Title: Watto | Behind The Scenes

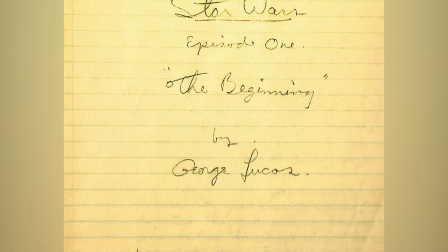4:06 This rough draft, completed on June 13, 1996, and made available in the Star Wars Episode 1 Insider's Guide,
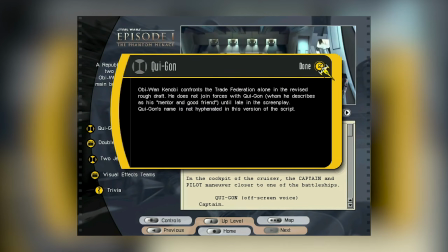4:13 also shows that Watto would have mostly dealt with Obi-Wan instead of Qui-Gon, as he doesn't appear until the arrival at Coruscant with a minor role.
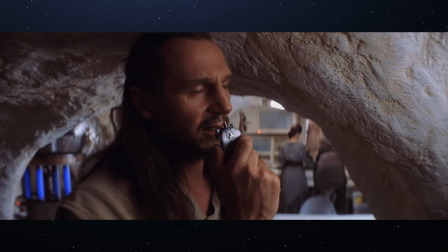4:24 In the final film, Obi-Wan's lines were simply given to Qui-Gon, but with some slight variations.
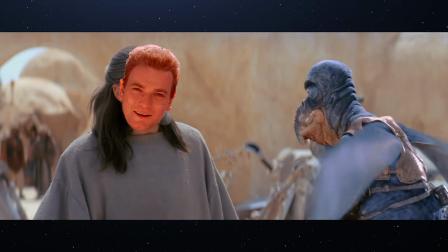4:29 For example, when discussing the payment for the hyperdrive, Watto claims that Republic credits are no good out here.
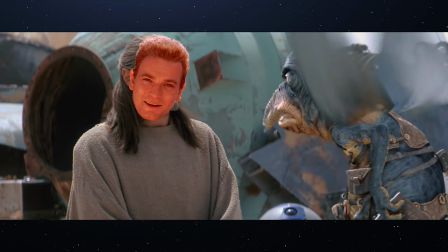4:38 I need something more real.
And Obi-Wan simply states that he does not have anything more tangible.
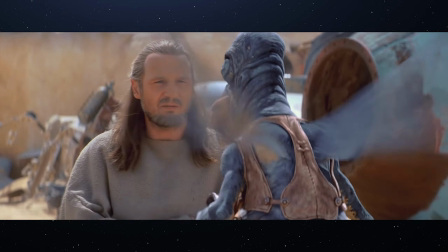4:44 And he just leaves with no mind trick attempt.
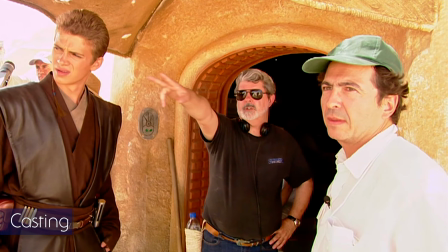4:48 Watto was voiced and portrayed by Welsh actor Andy Secombe, with the casting process being fairly simple.
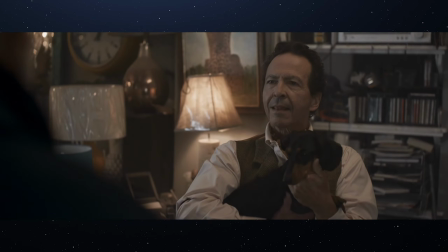4:53 In the early stages of the film, the Lucas Circus blew into London asking the production companies for voice artists.
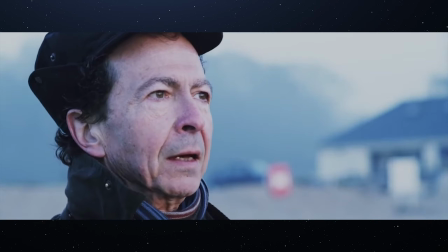5:01 Seacom answered the phone and passed the auditions, where he was also asked to play Jar Jar Binks, who would have sounded something like this. I did something like that. I think I learned Jar Jar Binks, which is sort of, slightly different.
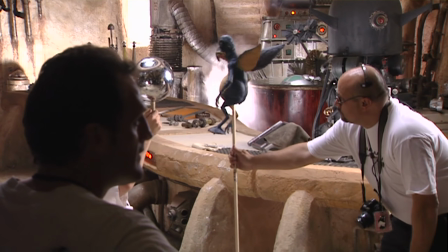5:14 Yeah, it's a bit more sort of Blue Bottle from Lagoon. Seacom based Watto's voice on a drawing and a description that portrayed him as a kind of wheeler-dealer with mafia connections,
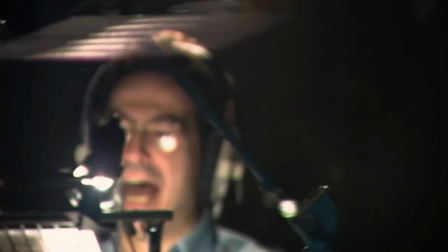5:23 so he immediately thought of an Italian-esque, gruff, nasty voice.
I'm betting heavily on the Sebulba.
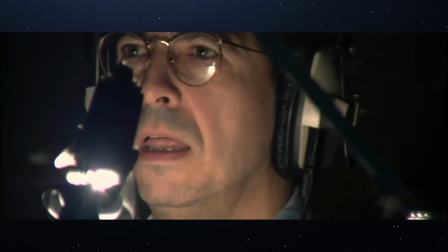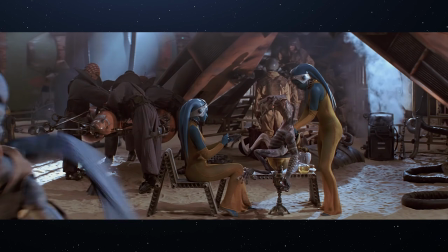5:35 He always wins. I'm betting heavily on the Sebulba.
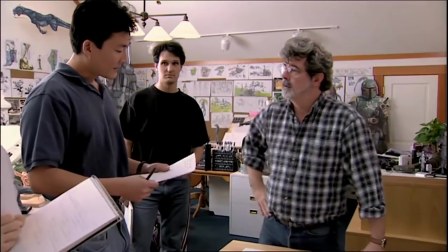5:41 But Seacom also had to stay physically on set to deliver the lines with the actors,
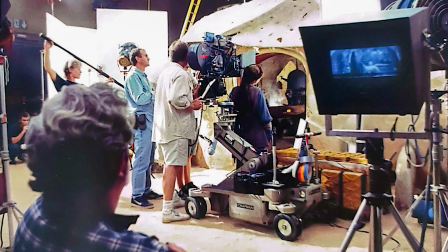5:46 traveling from Leavesden, England, where the interiors were filmed, to Tunisia.
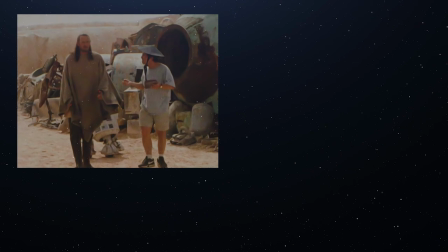5:53 They followed him around, and after rehearsing, they would shoot the scene without him, requiring them to remember his position.
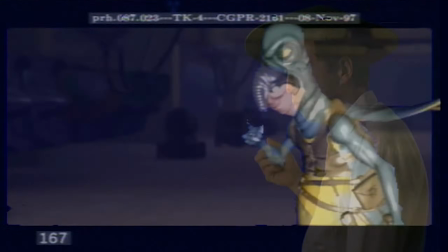6:01 For this purpose, Seacom had to wear a hat to provide a reference for the actors and the animators. This turned out to be a bit problematic, as on his first day of filming, he broke Liam Neeson's nose as he got a little excited while delivering this line.
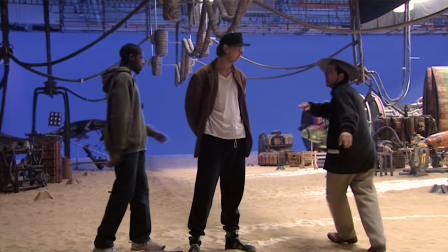6:15 Outlander, but you won't win the race, so it makes no difference. So you have chosen death.
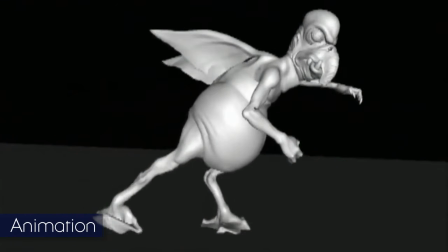6:24 After pre-production and principal photography, it was time to bring Watto to life.
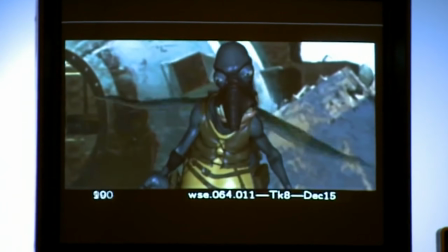6:30 Despite being only in 50 shots of episode 1, Watto had to be good enough to hold his own against the live-action actors, an arduous task carried out by Rob Coleman and his animation team with the aid of orthographic designs.
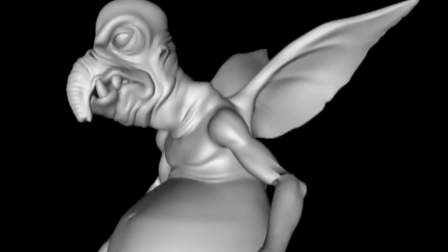6:46 One of the first issues with Watto was to make him talk realistically.
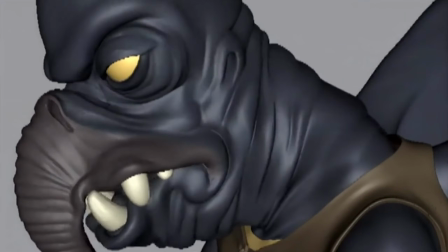6:50 He was originally designed with a trunk and 4 tusks, which made animators believe audiences wouldn't find him talking believable. To solve this, they decided to chip away one of his teeth and had him talk out of his left side of his face.
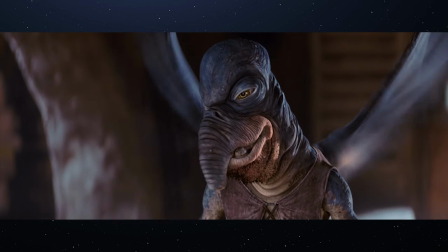7:04 That you did, huh? The boy's good, no doubts there, huh?
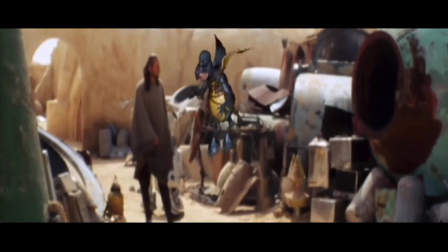7:11 Watto also gave some challenges when it came to flying, as the animators initially thought his wings couldn't even lift him up. However, George Lucas told them to think of him as having some helium in his belly.
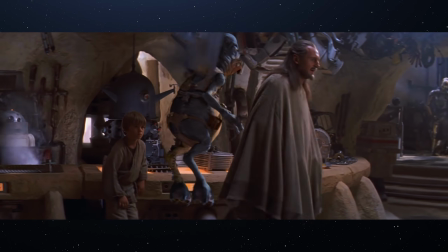7:25 With this in mind, the animators worked to give the sensation of Watto being hung, and the wings supporting him from the shoulder level.
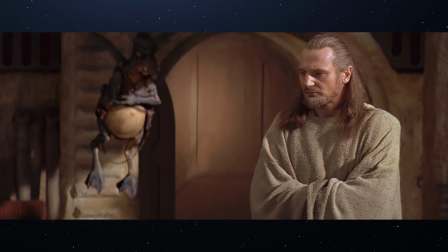The character was also given an extra level of realism by the presence of soft tissue, so when Watto would shake his face or talk, the audience could feel the looseness and fattiness in his skin.
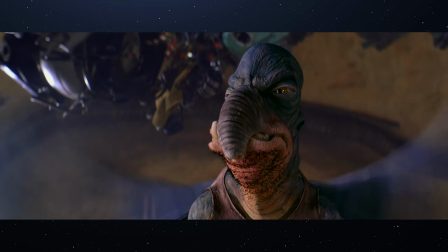A realism also achieved by the sound of Watto's wings, which sound designer Ben Burt managed to make just by recording an umbrella opening and closing.
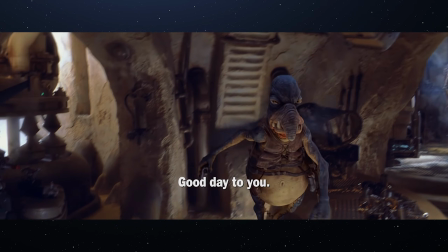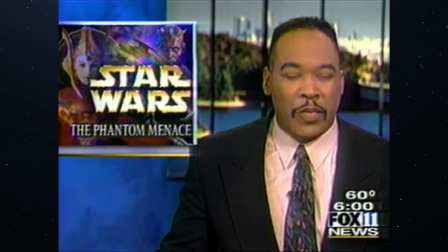8:09 Phantom Menace opens at midnight.